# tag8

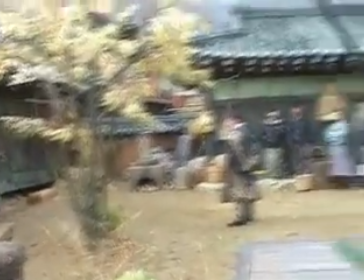4:11 기본적으로는 그 액션에 대한 구도를 종적으로 놓고 봤을 때는 천둥이란 인물은 짝기란 인물한테 감히 대적할 수 없는 그 실력 차이가 있는 거였어요.
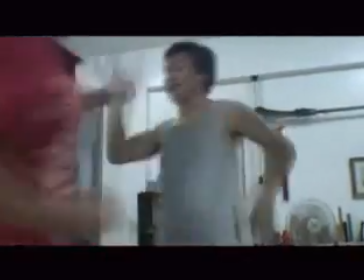4:24 그래서 이거는 어떤 에피소드로 풀자. 에피소드로. 그래서 저희가 이제 데모를 찍어다 보여드렸던 건 뭐냐면 우연히 짝기를 이 초고수를 우연치 않게 싸우다가 이기게 되는 걸로.
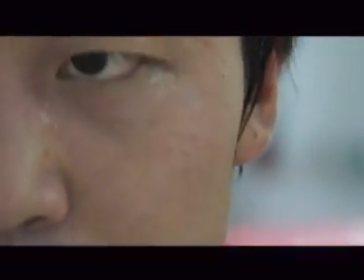4:37 그래서 이겨놓고도 천둥이 이렇게 내가 이렇게 했어? 뭐 이렇게 놀라는 걸로 하자.
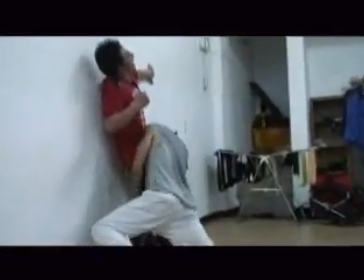4:42 그래서 최대한 거기서 맞춰서 찍었죠. 그리고 짝기란 인물을 감독님이 직접 하실 게 아니었었는데
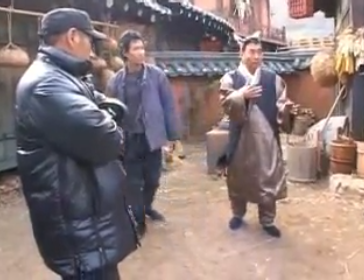4:50 이렇게 배우들을 이렇게 초이스 하시려다 보니까 오히려 차라리 내가 낫지 않을까? 이래갖고 감독님 본인이 스스로 예, 하신 거 하신 겁니다. 그게 되게 재밌었어요. 그 상황도.
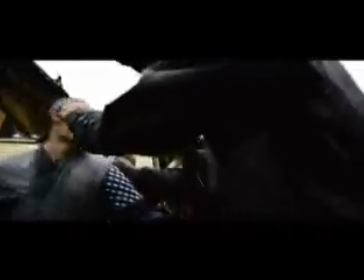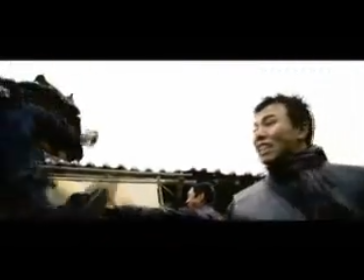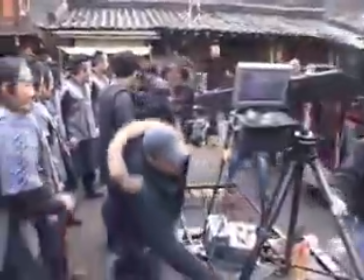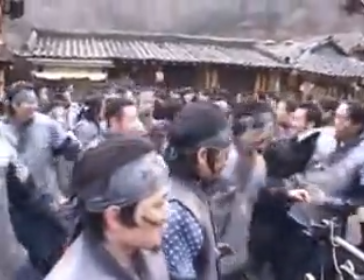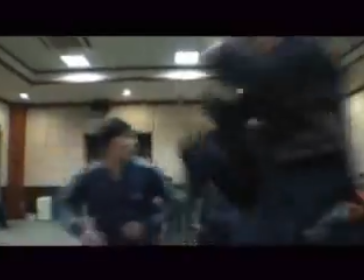5:30 첫 구도는 이제 감독님이 무슨 싸움의 시작을 럭비 형태로 시작을 하자.
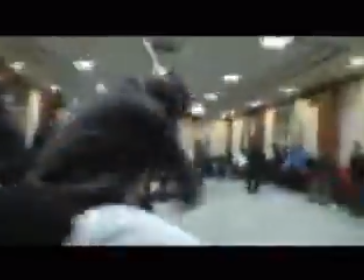5:38 네.
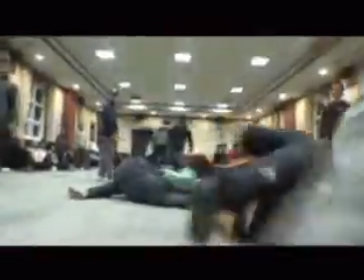5:38 그래서 처음 이게 쫙 일렬로 세워갖고 확 맞붙고 마치 감독님 표현은 파도와 파도가 부딪히는 뭐 이런 느낌이었으면 좋겠다. 뭐 그렇게 설명도 하시고.
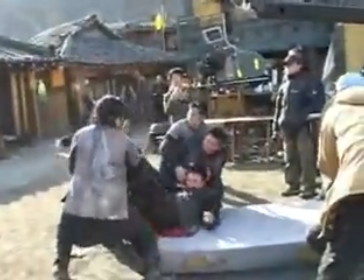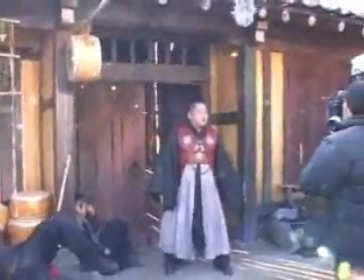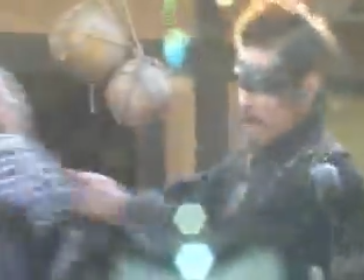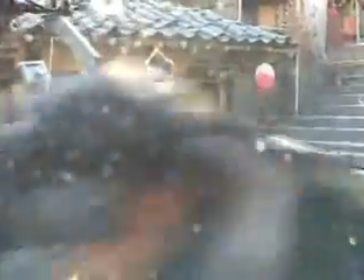노말하게 싸워라 그러면 싸워요. 왜냐면 그건 신경도 안 써요. 왜냐면 그냥 무술 지도나 동생들한테도 워낙 그런 거에 익숙해진 애들이기 때문에
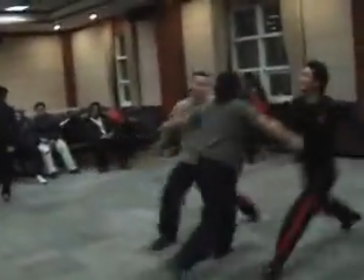6:50 감독님이 말하는 이 고유의 캐릭터들 얘는 이랬을 것이고 얘는 이랬을 것이고 얘는 이랬을 것이다.
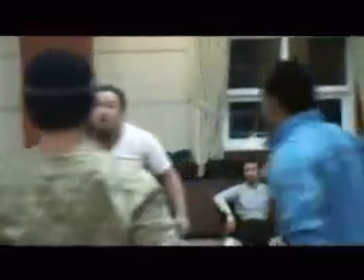6:56 짝 뭐 외눈이 뭐 대두 뭐
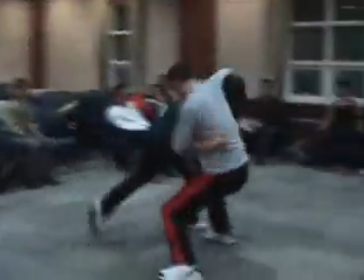6:59 불가마 뭐 이런 식으로 액션에 대한 이 배우들의 캐릭터가 있다 보니까 거기에 걸맞는 액션이 필요했다는 거죠.
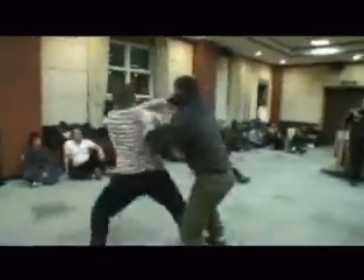7:06 캐릭터에 맞게 짰어요. 짰는데 거기도 많이 편집을 돼갖고 그러니까 이제 그런 느낌들이 안 사는 거죠. 하다 보니까 그 장면에 너무 많은 캐릭터가 등장을 하는 거예요.
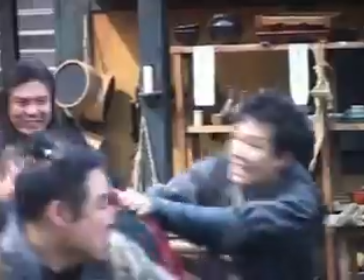7:20 그러니까 이걸 다 조율을 하려니까 시간은 없고 구도가 되게 어려워졌던 것 같아요.
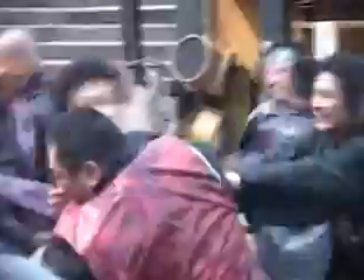7:26 근데 뭐 스태프분들이든지 무술팀이든지 감독님이든지 배우분들이든지 굉장히 열심히 한 그 추운 날 굉장히 열심히 한
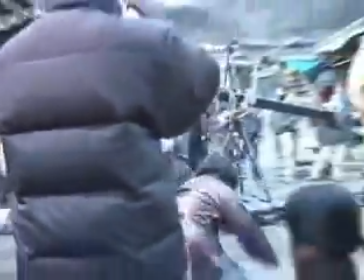7:39 몸들 안 사리고 뭐 병원도 몇 명 갔다 올 정도로 여러 명이 싸우면 그게 위험하거든요.
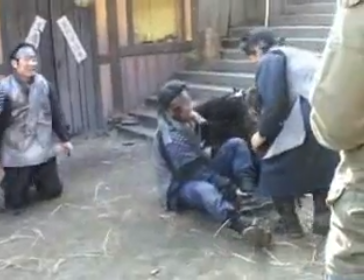7:44 다치기 쉽고. 다들 열심히 했던 것 같아요.
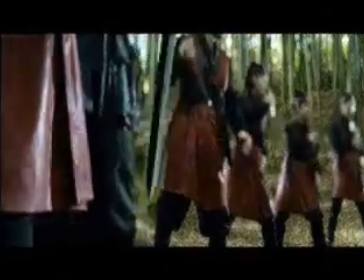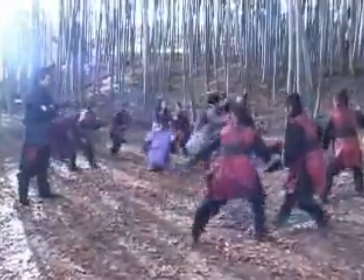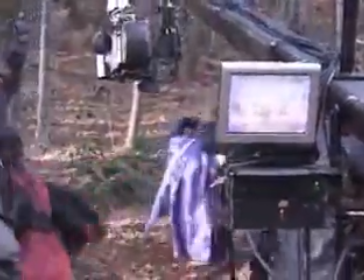상대는 많은데, 그러니까 리얼리즘으로 풀자면 상대는 여러 명인데 어떻게 설지를 안전하게 두고 싸울 것이냐.
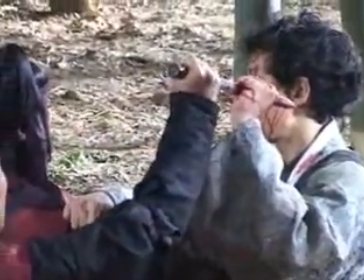8:12 근데 이거를 그냥 드라마로 설지가 조금 떨어져 있어도